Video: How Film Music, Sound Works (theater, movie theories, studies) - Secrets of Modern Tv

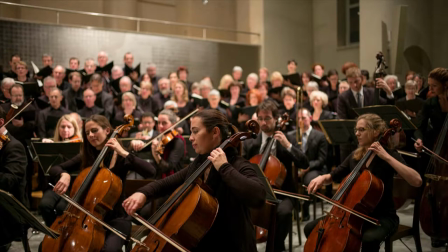0:10 Welcome to The Secrets of Modern TV. Now we will look at ideas about putting music to a movie.
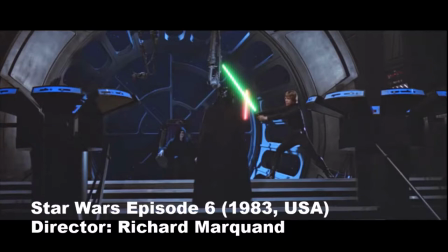0:19 We will find that some of those ideas have been used in theatrical performances already hundreds of years ago.
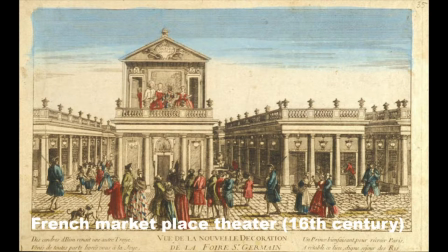0:25 If you like this video series and are interested in moviemaking, subscribe to my channel and consider liking this video.
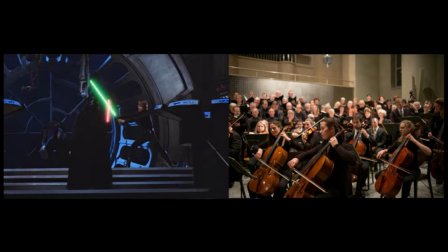0:34 How are movies and music combined? Sometimes we think of music to create a certain emotion.
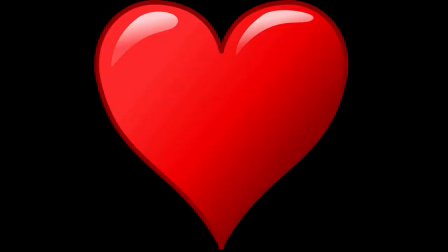0:41 A love song for example will in most cases be soft and slow and put you in a somewhat cozy mood.
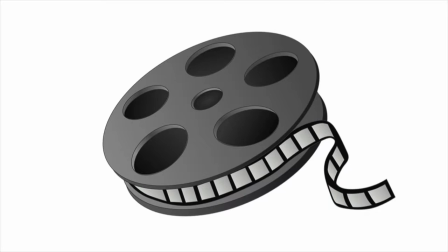0:48 So looking at the mood of the scene and then looking at the mood of the music you want to combine with the scene
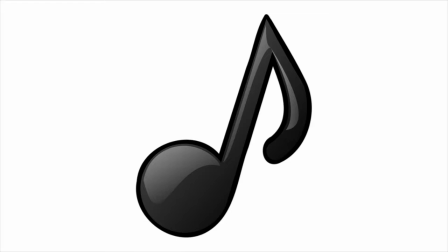0:54 is of course an absolutely basic technique for putting music to a movie scene.
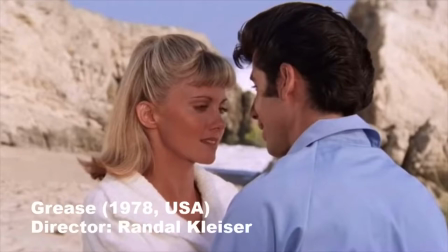0:59 To a laugh scene, you would probably have a laugh song or some other soft, tender music that works well with the laugh mood of the scene.
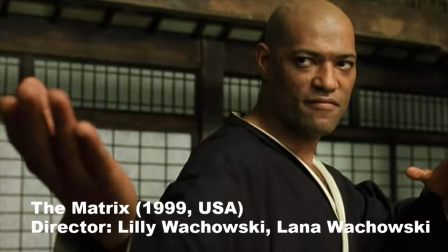1:08 To an action sequence, on the other hand, you would probably put in energetic, fiery, intense music.
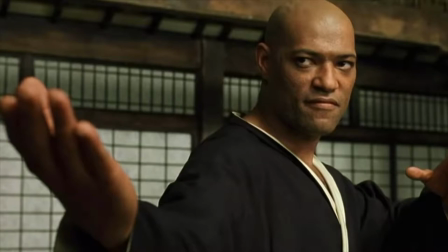1:16 It is really important in art theory to understand that different arts have a connection in their ability to transport moods.
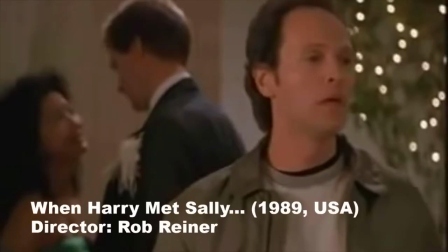1:27 Let's see a few examples for this mood technique. Here we see a scene from the love movie when Harry met Sally.
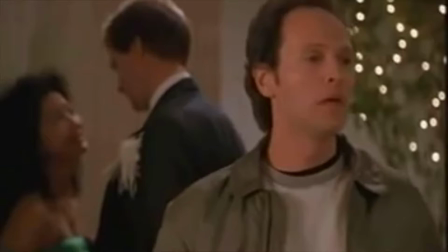1:34 In this scene, at the end of the movie, Harry came to understand that he loves Sally and he walks up to her in order to tell her that he loves her. The music that was chosen for this scene is a calm, sweet love song.
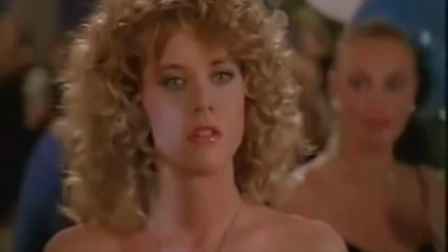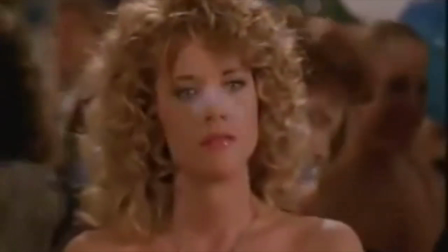1:53 With all your faults, I love you still.
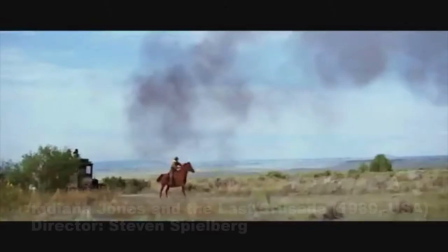1:59 The next scene is from Indiana Jones 3, The Last Crusade. We see the young Indiana Jones ride on a horse as he is chased by some people in a car. The music to this action scene is energetic and of a fast tempo.
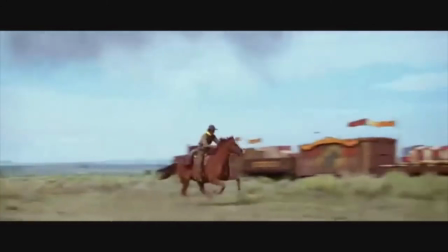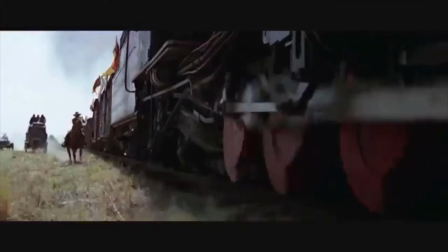2:22 Music can also evoke feelings. In the next scene from the movie Spartacus from 1960,
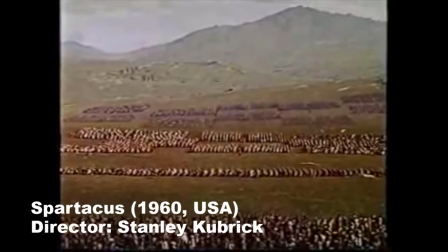2:29 we see the Roman army approach the army of Spartacus' slave uprising.
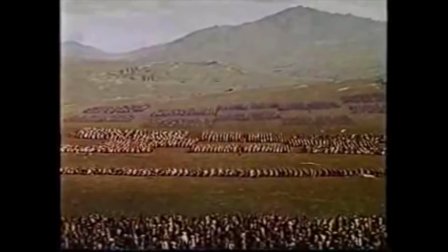2:34 As the Roman army draws closer and closer to the hero of the movie, the music is threatening and dramatic.
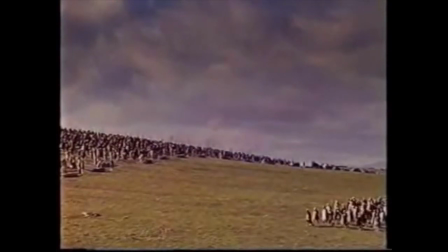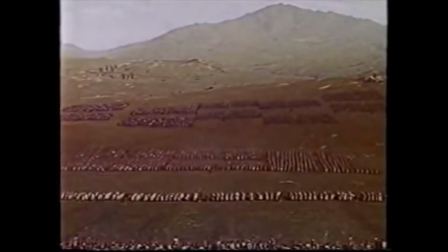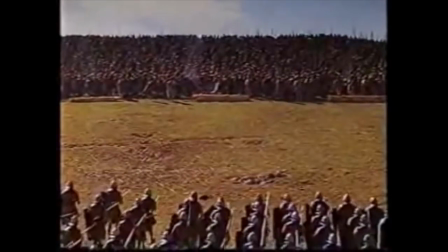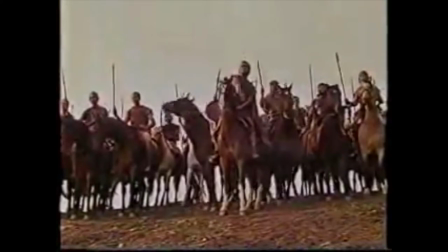3:10 So with those examples, we have seen how music is often used according to the mood of the scene. But music can not only evoke moods and feelings. In some cases, the instruments used can also remind you of certain situations.
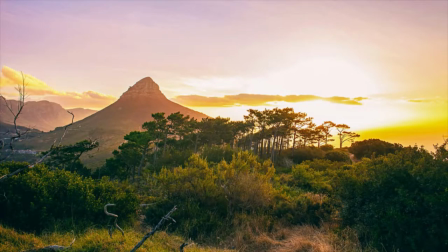3:27 You could think of a jungle scene combined with the sound of bongos.
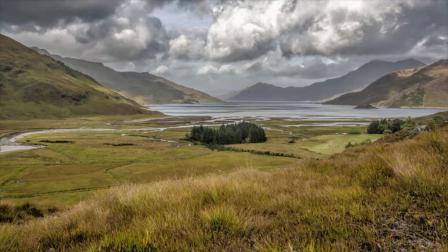3:32 Or a scene set in Scotland combined with bagpipe music.
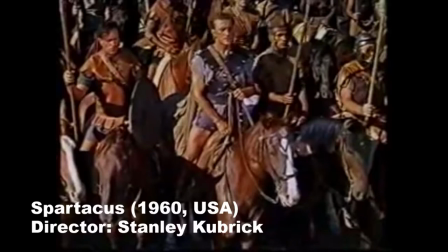3:38 As we will see in the next example, which is again from the movie Spartacus but a few minutes earlier,
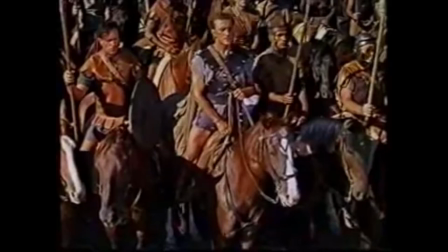3:44 we see the Roman army approach and the music that is played during that scene features instruments that real armies used to play during their approach. In this case drums and brass instruments.
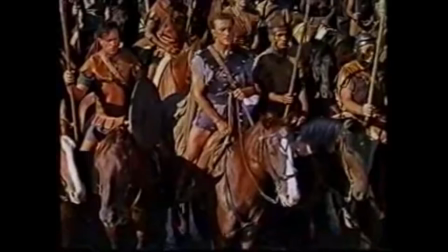4:01 So the sound itself directly reminds you of an army because of the instruments used.